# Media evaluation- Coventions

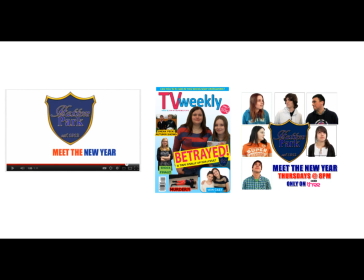[0:00]
During the research stage, I was able to analyse existing products of soap trailers, listing magazines and soap posters to identify the conventions each of them had. As a group, for the main task of producing a soap trailer,
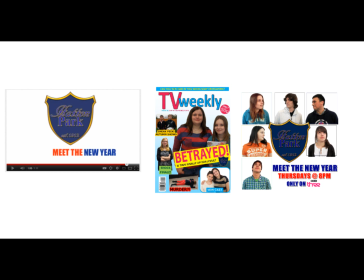[0:14]
we wanted to follow the identified conventions to enable us to create the best and most successful trailer possible.
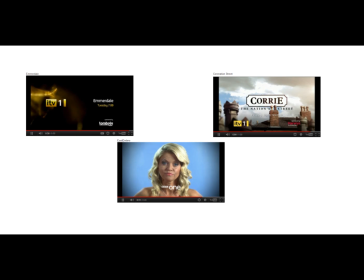[0:21]
During the analysis of soap trailers, we found that the most common conventions were that soap trailers had a lot of fast-paced editing, with the focus on the most chaotic and dramatic scenes of the storyline in the soap. Each shot was between 1 and 5 seconds maximum, as to keep the audience's attention fully on the trailer.
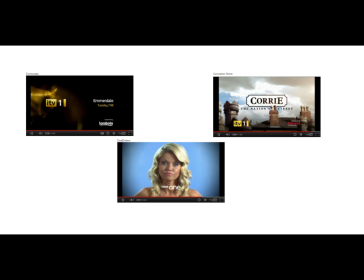[0:40]
We found that there was a lot of transitions used, with fades to black and fades to white used to help piece together the action, which was shown in different locations smoothly. Most trailers ended on a cliffhanger. This was the most important element that helped to draw the audience in and make them want to watch the soap after watching the dramatic trailer.
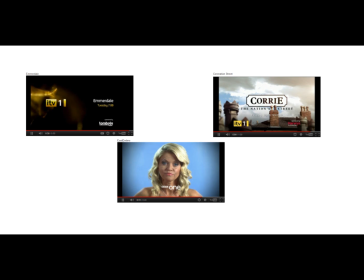[1:00]
We found that dialogue used in the trailer was short and helped to introduce the storyline and the characters. It was the best way to put across the emotion of the storyline. Each trailer concluded on the end titles with the soap's logo, date, time and the institution that the soap is broadcast on.
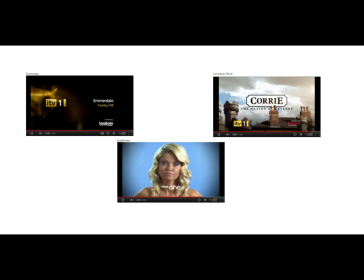[1:18]
This was the last thing people would see, so it would be the thing that sticks in their minds and hopefully make them want to watch the soap.
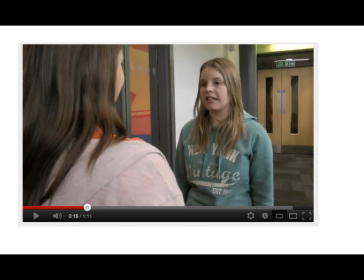[1:26]
As our soap trailer is introducing a new soap, we wanted all the dramatic scenes to introduce the characters and hint to possible storylines that the soap would be showing and the audience would want to be watching. This was seen in our use of short takes as Jessie walks out of the classroom and tells of her dislike for her teacher,
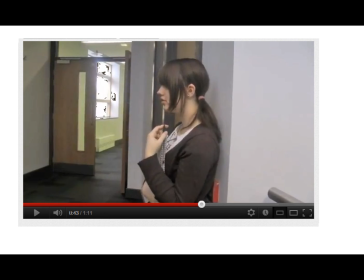[1:44]
Elizabeth standing alone staring at a group of friends with her notebook in her hands,
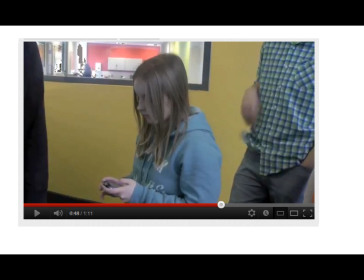[1:48]
Jessie receiving an anonymous text message as she stands with her boyfriend, and the mysterious unnamed boy sitting on his own away from the group outside.
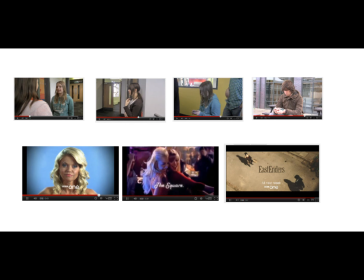[1:57]
Also, as our soap trailer is introducing the new soap Hatton Park, we wanted the trailer to reflect the storylines that would appeal to our target audience. EastEnders, as an example, has a wide target audience and therefore produces a wider range of storylines.
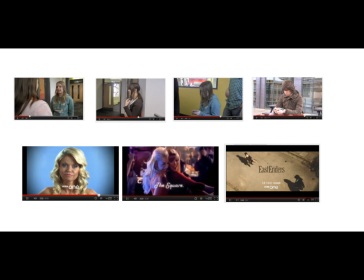[2:14]
Because our target audience was a smaller age range of 11 to 19-year-old males and females, we wanted to put across storylines that would appeal to them specifically.
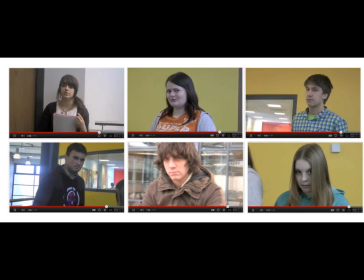[2:26]
Keeping in with conventions of trailers, we added a short 1-second shot of each character to the end of the trailer. We saw this on the Emmerdale trailer and found it was an effective way of further building tension and the air of mystery we wanted. We separated each shot with a fade to white, which was also conventional transition used to create tension.
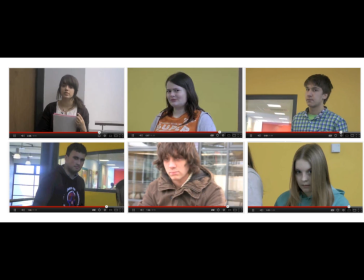[2:46]
Each character looked directly at the camera in these shots. This created a direct connection with the audience, which was also conventionally seen in trailers.
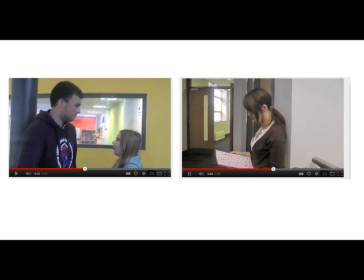[2:56]
Conventionally, fast-paced editing is used on the trailers to keep the audience's attention fully on what is going on, and this is the effect we wanted our trailer to have on our target audience. Because of the fast-paced editing, there is little time for lots of camera work or camera movement.
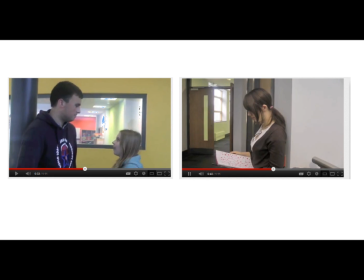[3:12]
In our trailer, we used a lot of two-shots and close-ups to show reactions and emotions of the characters to what is going on in the storylines.
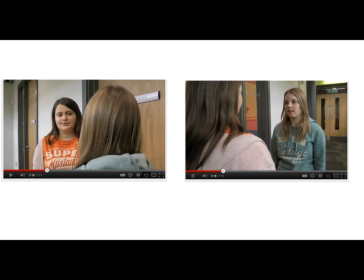[3:20]
Over-the-shoulder shots were used during some of the dialogue as a conventional way to show reactions and relationships between the characters.
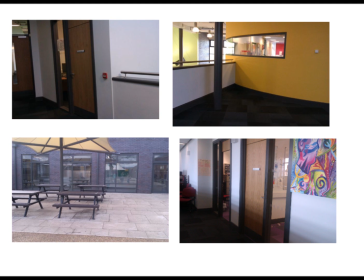[3:29]
With regards to mise-en-scène, location, costumes and props, we used the most stereotypical things to ensure that our soap was put across in the way which we wanted to the target audience. The location can be identified as a school, the base of Hatton Park, and what all the storylines are based around.
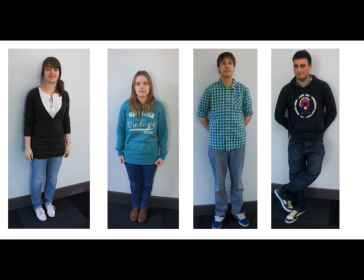[3:47]
The costumes were stereotypical teenage clothing, something in which the target audience can relate to and identify with.
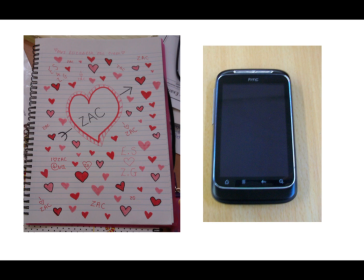[3:54]
The props of mobile phones and school books and notebooks can also be identified as stereotypical teenage items.